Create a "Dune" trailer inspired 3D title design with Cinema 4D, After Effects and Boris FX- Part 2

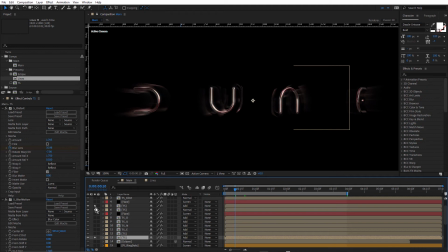(16:33)
So rather than do a really poor version of that, I've done something that looks kind of similar using one of my favorite effects in Sapphire, which is blur motion. So to this version of the Title Studio text, I've applied Sapphire Distort and Sapphire Blur Motion.
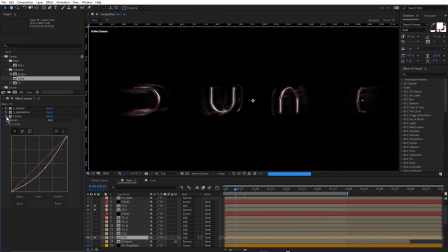(16:48)
And I have a curves effect on here, which it looks like I've left turned off. So I'll leave that turned off. Just turn these ones off. So Sapphire Distort is a really useful distortion effect. And you can see down here, I've keyframed the blur lens parameter. So it's quite distorted.
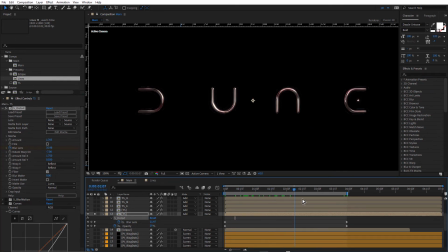(17:09)
And as the text rotates into place, that distortion is animated down to 0. And I follow that with Sapphire Blur Motion. So Blur Motion is a motion blur effect.
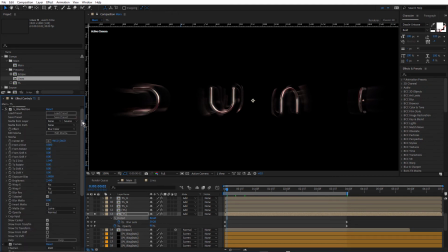(17:24)
And it has some parameters that I find really useful, which are these from and to rotate options, and also the Z-dist, the from Z-dist and to Z-dist option.
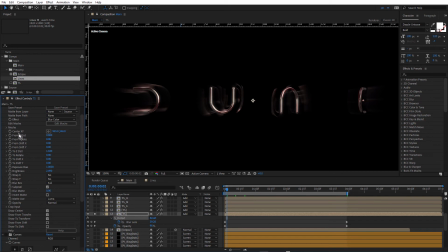(17:38)
And on this particular version, I've only used the to Z-dist and from Z-dist, just to give me some of that streakiness. But on top of that, I've used blur motion again, and I've really pushed out the from Z-dist.
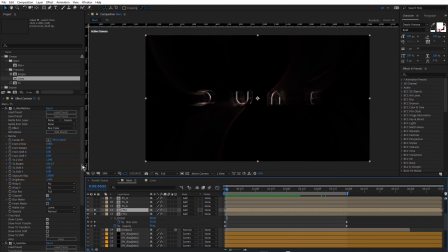(17:54)
You can see how that's given that really nice rotated streaky look. So I've keyframed from Z-dist and from to rotate, and also the brightness. And this is where Sapphire Blur Motion really shines. So you can see how animating that rotation
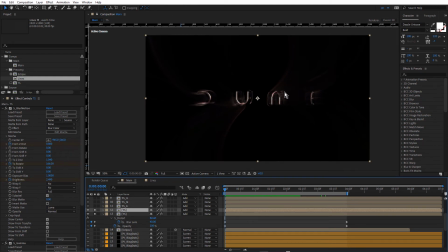(18:12)
makes it look like the letters are kind of swinging into place, or they've animated through space and they've left this kind of trail behind them. And this obviously isn't in the trailer, but I just took a little bit of creative license and added this in. Let's just turn back on these background layers.
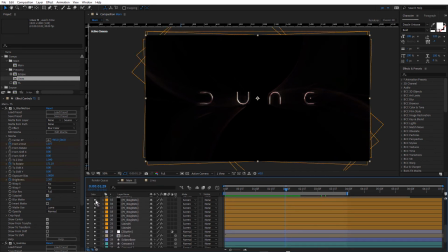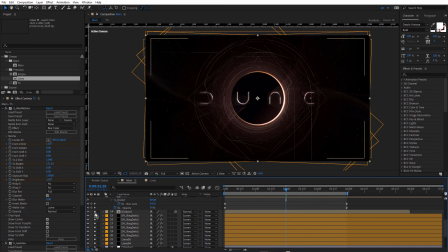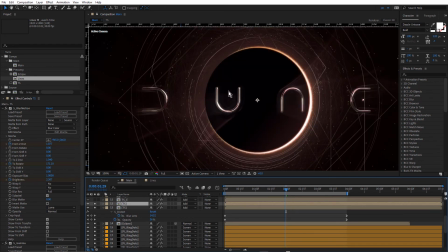(18:42)
So it's already starting to look better. It just needed a little bit more detail on these letters. And to do that, I've actually split it up into the individual letters.
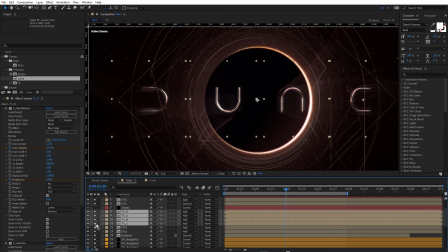(18:56)
Turn these on. And I've used blur motion again, and the reason I've split these up is because blur motion has an effect control point, and I wanted the effect to be centered around each letter individually.
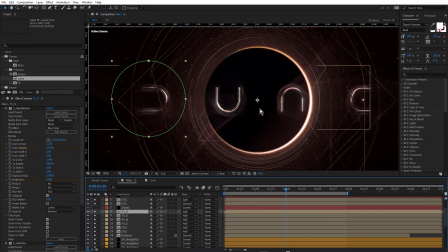(19:14)
On the other blur motion layers, it didn't matter that the effect control point was in the center of the text. That's kind of what I wanted. But for this particular look, I needed it centered around these letters. Let's just actually solo these. You see what I mean?
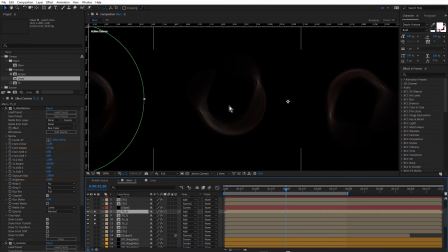(19:31)
See how it's rotating around the center point of the letters? Just drag my time indicator. I've keyframed from rotate and brightness, so they're a little bit brighter at the start.
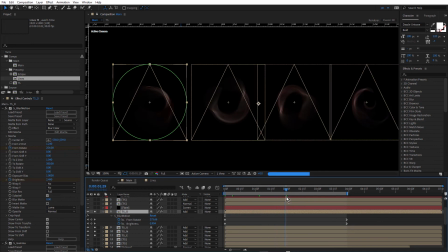(19:46)
And as we progress through the animation, they rotate back into position. And that was only possible because I've applied blur motion to the individual letters.
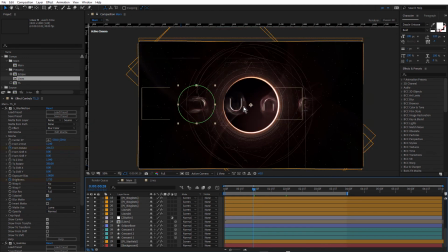(19:58)
And the combination of these blur motion layers gives us that really nice ghostly superimposed look. And I love how this sweep version just adds some depth to this animation.
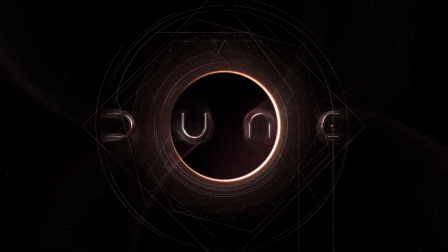(20:11)
It really looks like this is sort of swept in from a distance.
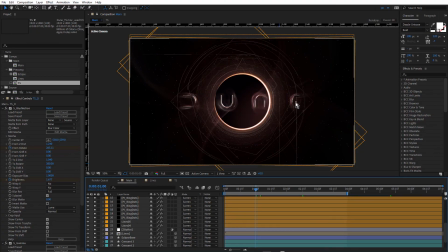(20:16)
And the last thing I added to the text was the lens flare on the E. And that was created using Sapphire lens flare. Let's just turn that on.
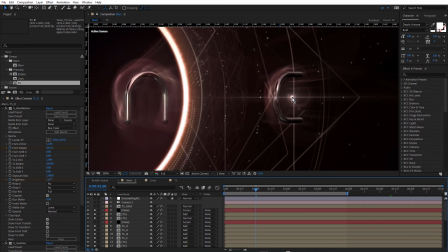(20:30)
And that just sits behind the sphere that's used to make up the letter E. Clicking Edit Lens will open up the Flare Designer.
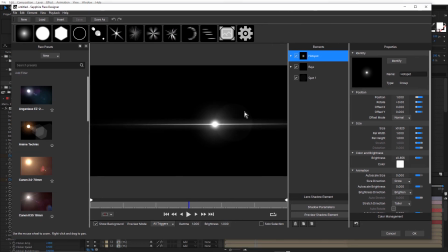(20:44)
And I've just created a really simple flare here, just using a hotspot and also a few versions of rays. So I've just added the rays and just set it down to only use a ray number of 1.
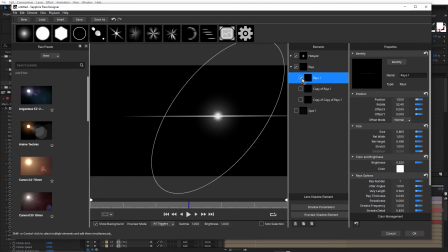(21:03)
Let's turn those off. So I've got the initial ray and then one on top of that, which is slightly longer. And then another one on top, which is just slightly thicker, but the opacity has been dropped down, which adds a bit of glow to it.
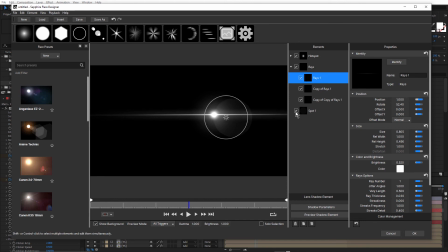(21:23)
And also there's a little spot that I noticed in the trailer that sits in here.
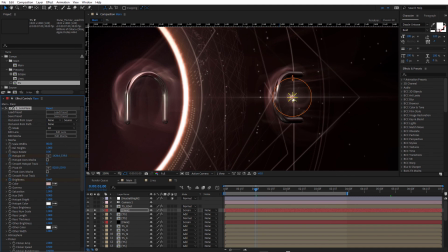(21:33)
So that just sits behind the sphere, and you can see the effect control point here. If I just press U, that's the hotspot XY property, and that's where the hotspot sits. And I've just added a few manual keyframes just to have that move along with the sphere.
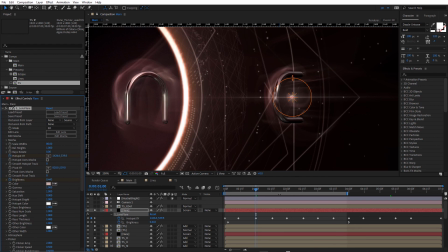(21:50)
And I could have motion tracked that, but sometimes it's just as easy just to add a couple of keyframes in.
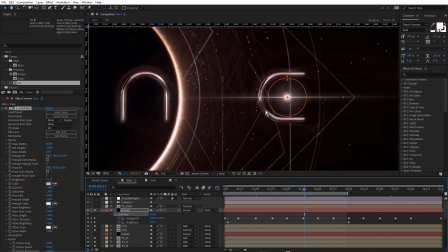(21:58)
So as the text rotates and also the camera moves into position, that sphere moves, so the flare also needs to move. Now there's also a duplicate of this layer. Just double click this.
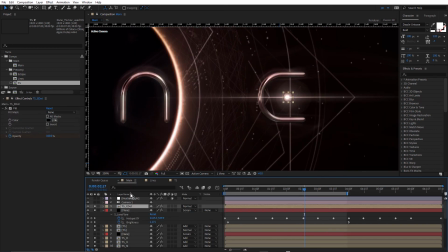(22:14)
So this is the Tyler Studio text again. I've called this E dot and I've added a mask.
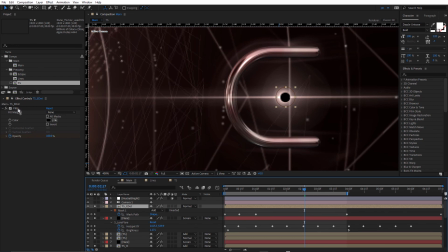(22:22)
So I've just masked that out and I've filled that with black. So you get this kind of silhouetted effect.
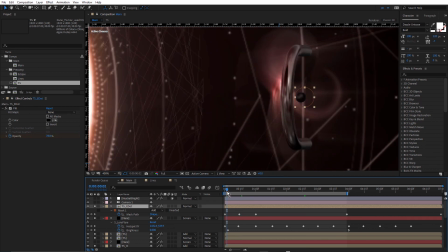(22:29)
It's not as visible in the very beginning. It just sort of fades in. So we can see the sphere a little more clearly at the start, and then that just fades in as the lens flare gets brighter.
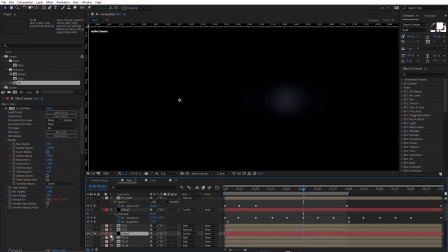(22:44)
And I did duplicate that layer just to add a bit of extra glow, and I've followed lens flare with a bit of sapphire blur.
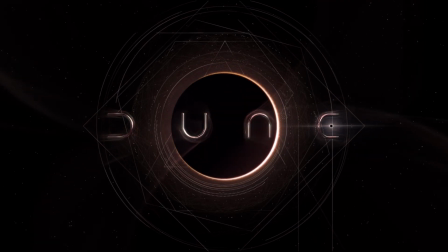(22:52)
So it's very subtle, but it just adds a little bit of extra glow over that lens flare.
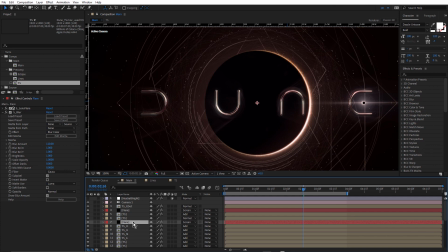(22:57)
And the very last step, just to reduce the saturation slightly, was an adjustment layer with Sapphire's Hue Sat Bright effect, and just very subtly decreasing the saturation. I just felt that the overall result was a little bit too warm.
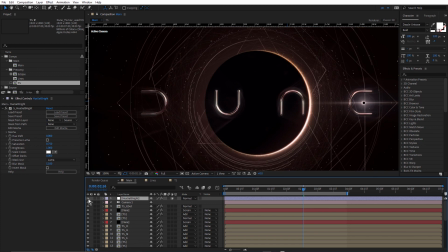(23:15)
That just pulls that back a little bit, more in line with what the trailer has.
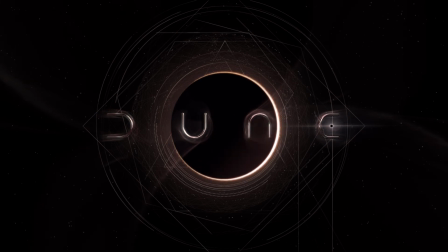(23:21)
So it doesn't look exactly like the trailer, but it definitely was fun to create, and it was really nice to use that trailer as some inspiration to explore some of the possibilities in After Effects using Sapphire and Continuum.
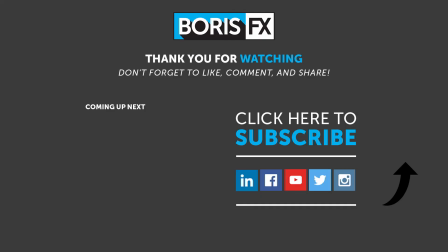(23:35)
So thanks for watching, and be sure to visit borisfx.com to take a free trial of Sapphire or Continuum, and to see more videos about all of the Boris FX products.